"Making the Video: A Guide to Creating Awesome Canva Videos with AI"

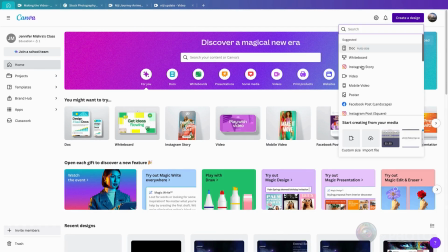Now let's get to the fun part visuals start by creating a 1920 by
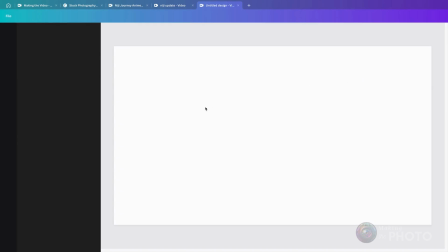1080 video in canva you can use a blank canvas like I do or
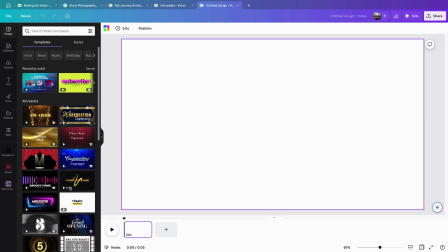choose from hundreds of templates I usually kick things off by picking an animated background
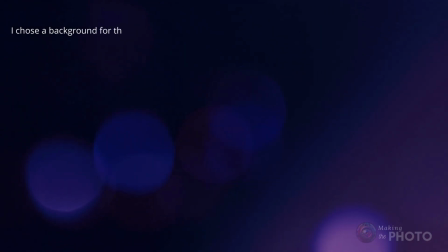from canvas stock library something colorful and dynamic but not too distracting
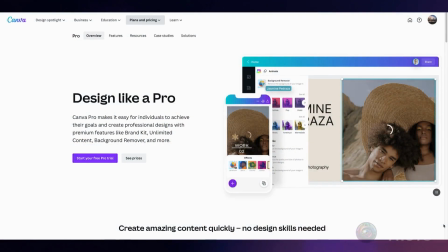I'm using canva pro so there are a lot of stock images and photos to choose from for my
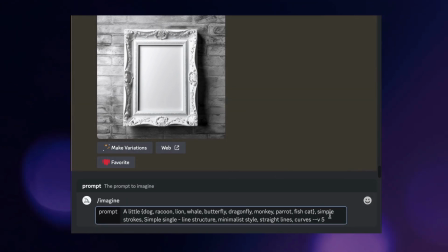visuals I like to take screenshots or screen recordings if you're working on a Mac it's super easy.
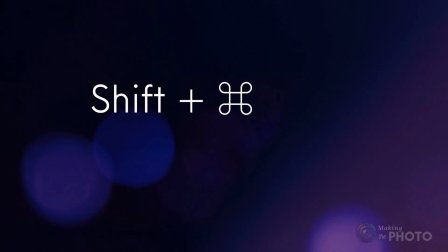Just use the Shift, Command, 3, 4, or 5 keys.
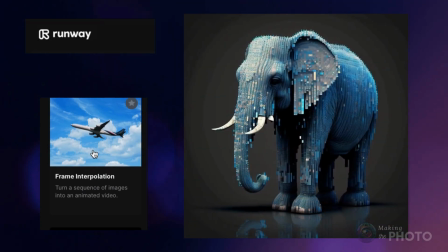I'm a huge fan of the frame interpolation tool in Runway, and based on your comments, you love it too.
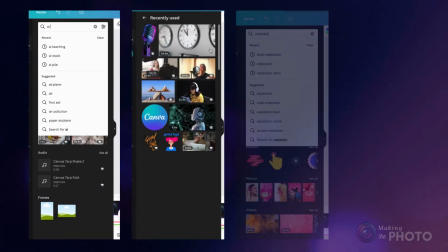I also use Canva stock images and videos, but I love creating my own visuals when possible.
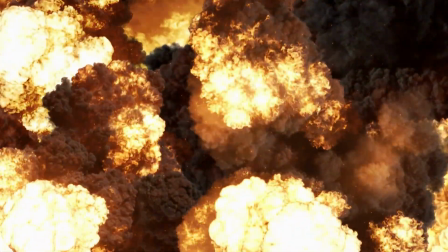If I say something is mind-blowing, I want an explosion on the screen. And if I'm teaching you how to do something, I want to show you, not just tell you.
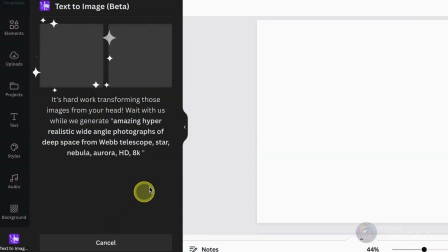Canva also has a sweet text-to-image generation tool, so don't be shy about giving that a try.
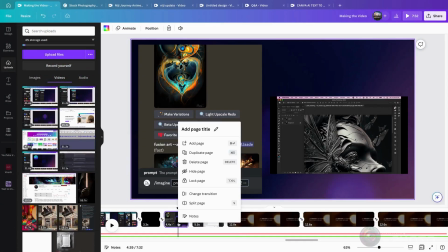In Canva, create new slides for each bit of content and adjust the slide timings to match your audio.
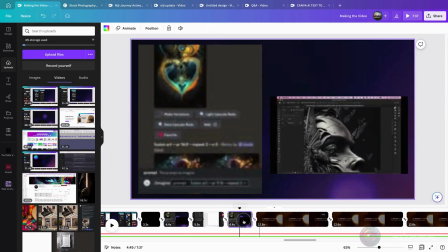Videos will automatically play, which makes your life a whole lot easier.
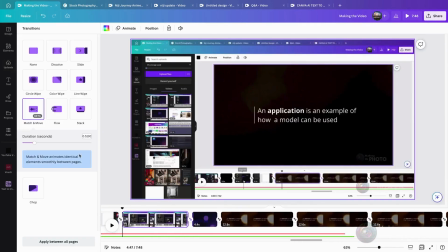To keep things lively, I add a lot of transitions between and within slides.
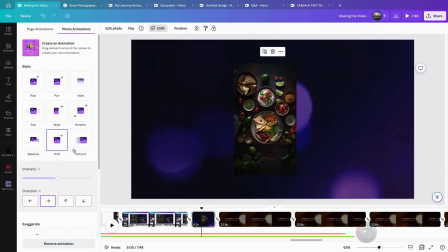Movement is everything in video, otherwise we'd be just looking at a boring slideshow.
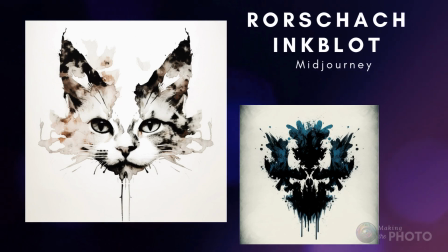I look for lots of opportunities for video assets to move, but I don't want the animation to be distracting.
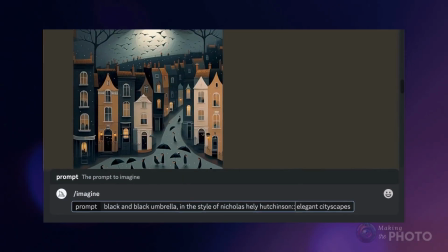If I'm showing you a video screen capture, I will either slow the movement down or make the video static.
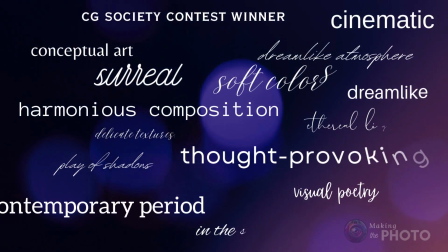I try to use different animations throughout the video, but not too many on any one slide.
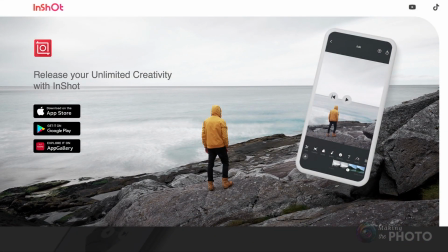Canva really isn't a video editor. If you want more video editing options, try an app like InShot.
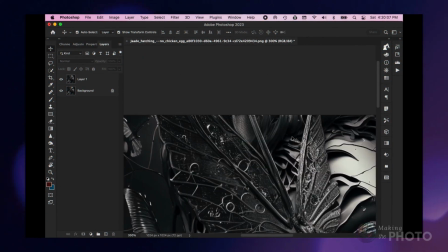I use InShot for extra transitions and pacing control. Or for more power, there's always Debinchy Resolve.
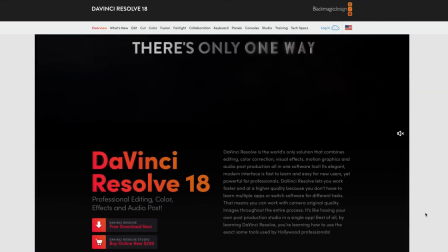I will use these tools, but But honestly, most of the time, Canva does the trick just fine.
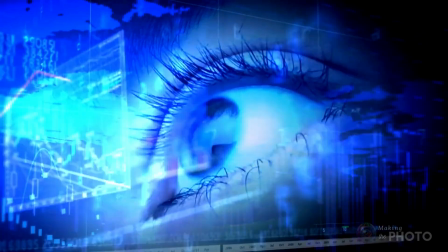It can take me some time to find the best way to visualize my script.
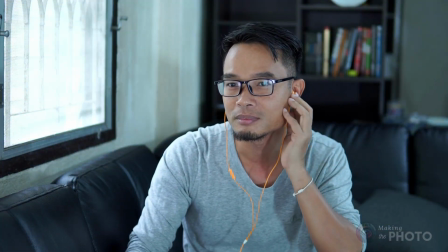I want you to be able to listen and get the gist of what I'm saying, but the visuals should add that extra layer of understanding.
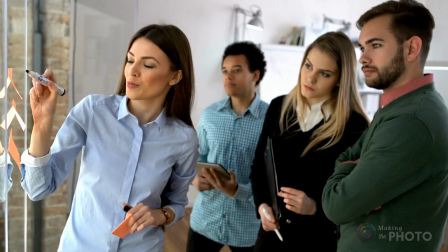If you could just listen to the script and get everything, I might as well be doing a podcast.
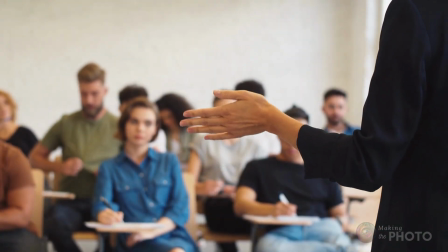I tap into my background in education and freelance writing to keep things fresh and engaging.
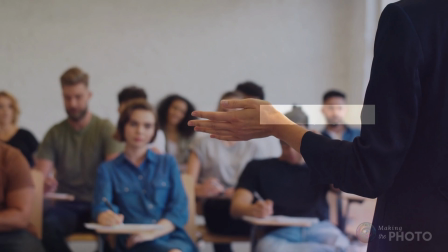Let's look at some sample assets for a video about how AI is replacing stock photography.
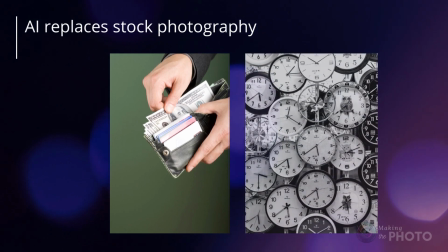I might want to show how expensive and time consuming it can be to find the right image on a stock photography site.
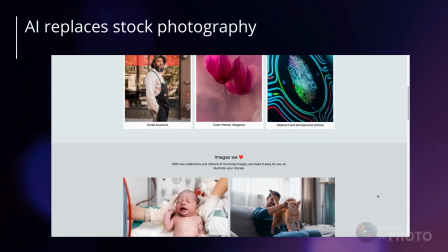To show you this, maybe I'll take a screenshot video scrolling through stock photography websites. Or I'll run a search and show you how what I'm looking for is missing.
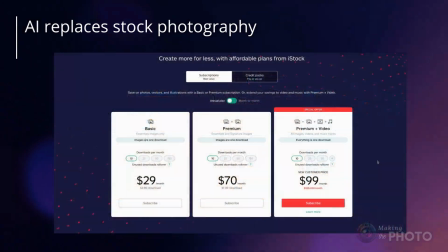Or I'll show you a cost breakdown of all the images that I've chosen.
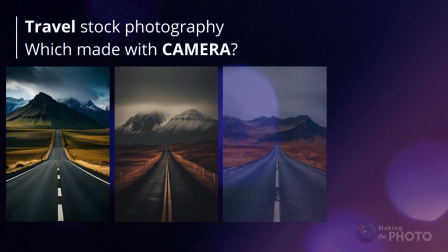I may want to show different types of stock photography and the result in a few AI image generators.
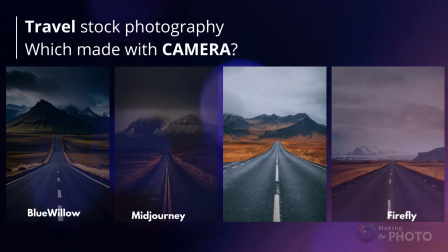Maybe I'll show them side by side and show you how close the images can be. Maybe I'll give you a template prompt that shows you how to create your own stock images.
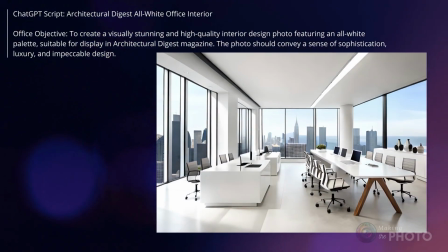Or I can show you the results in different AI image generators, how you can get realistic photos in Midjourney, Leonardo AI, Blue Willow, and Firefly.
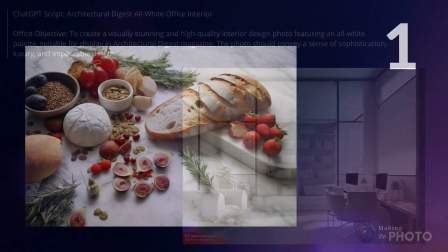It's about getting creative and showing what you're talking about. I've got one personal rule.
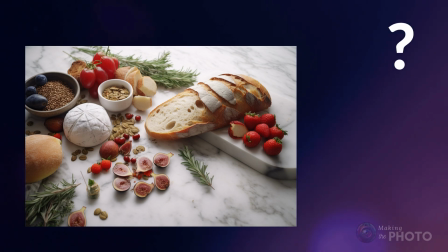No content should last more than five or six seconds. If a static image is hanging around too long, it's time to mix things up.
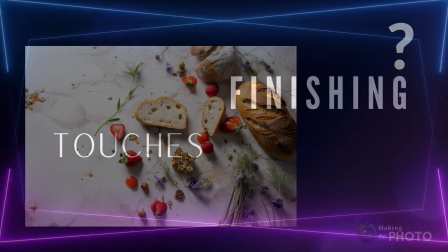Maybe I'll zoom in or switch to another example. When I'm happy with how the script and visuals line up, I'm into the finishing touches.
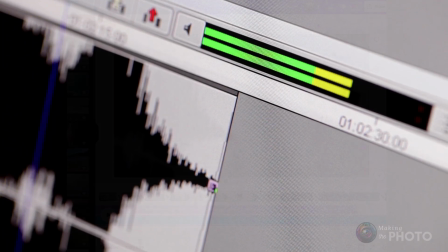I add a music track, something with a beat but not too distracting. I keep the volume low and let it swell at the end.
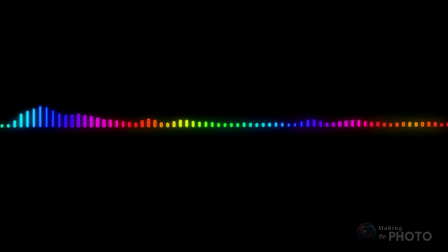Sometimes I'll throw in some sound effects. I'd like to do more of this actually. Canva is a bit basic for sound effects, but it's doable.
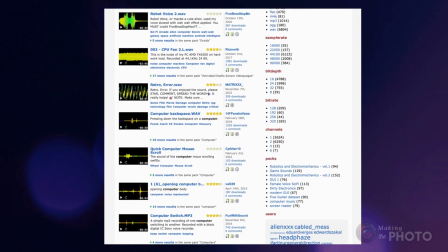They have stock sound effects, or I head over to freesound.org for more options.
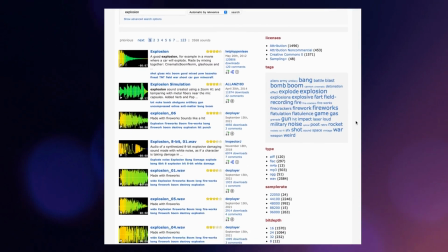For more precise editing, I need to use Da Vinci Resolve. Canva makes video creation a breeze.
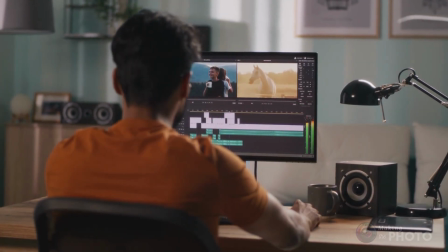I start with my script recording, then I add visuals to show you what I'm talking about. A few tips for you video creators out there. Think about what you're going to say, and keep it interesting, and skip the fluff.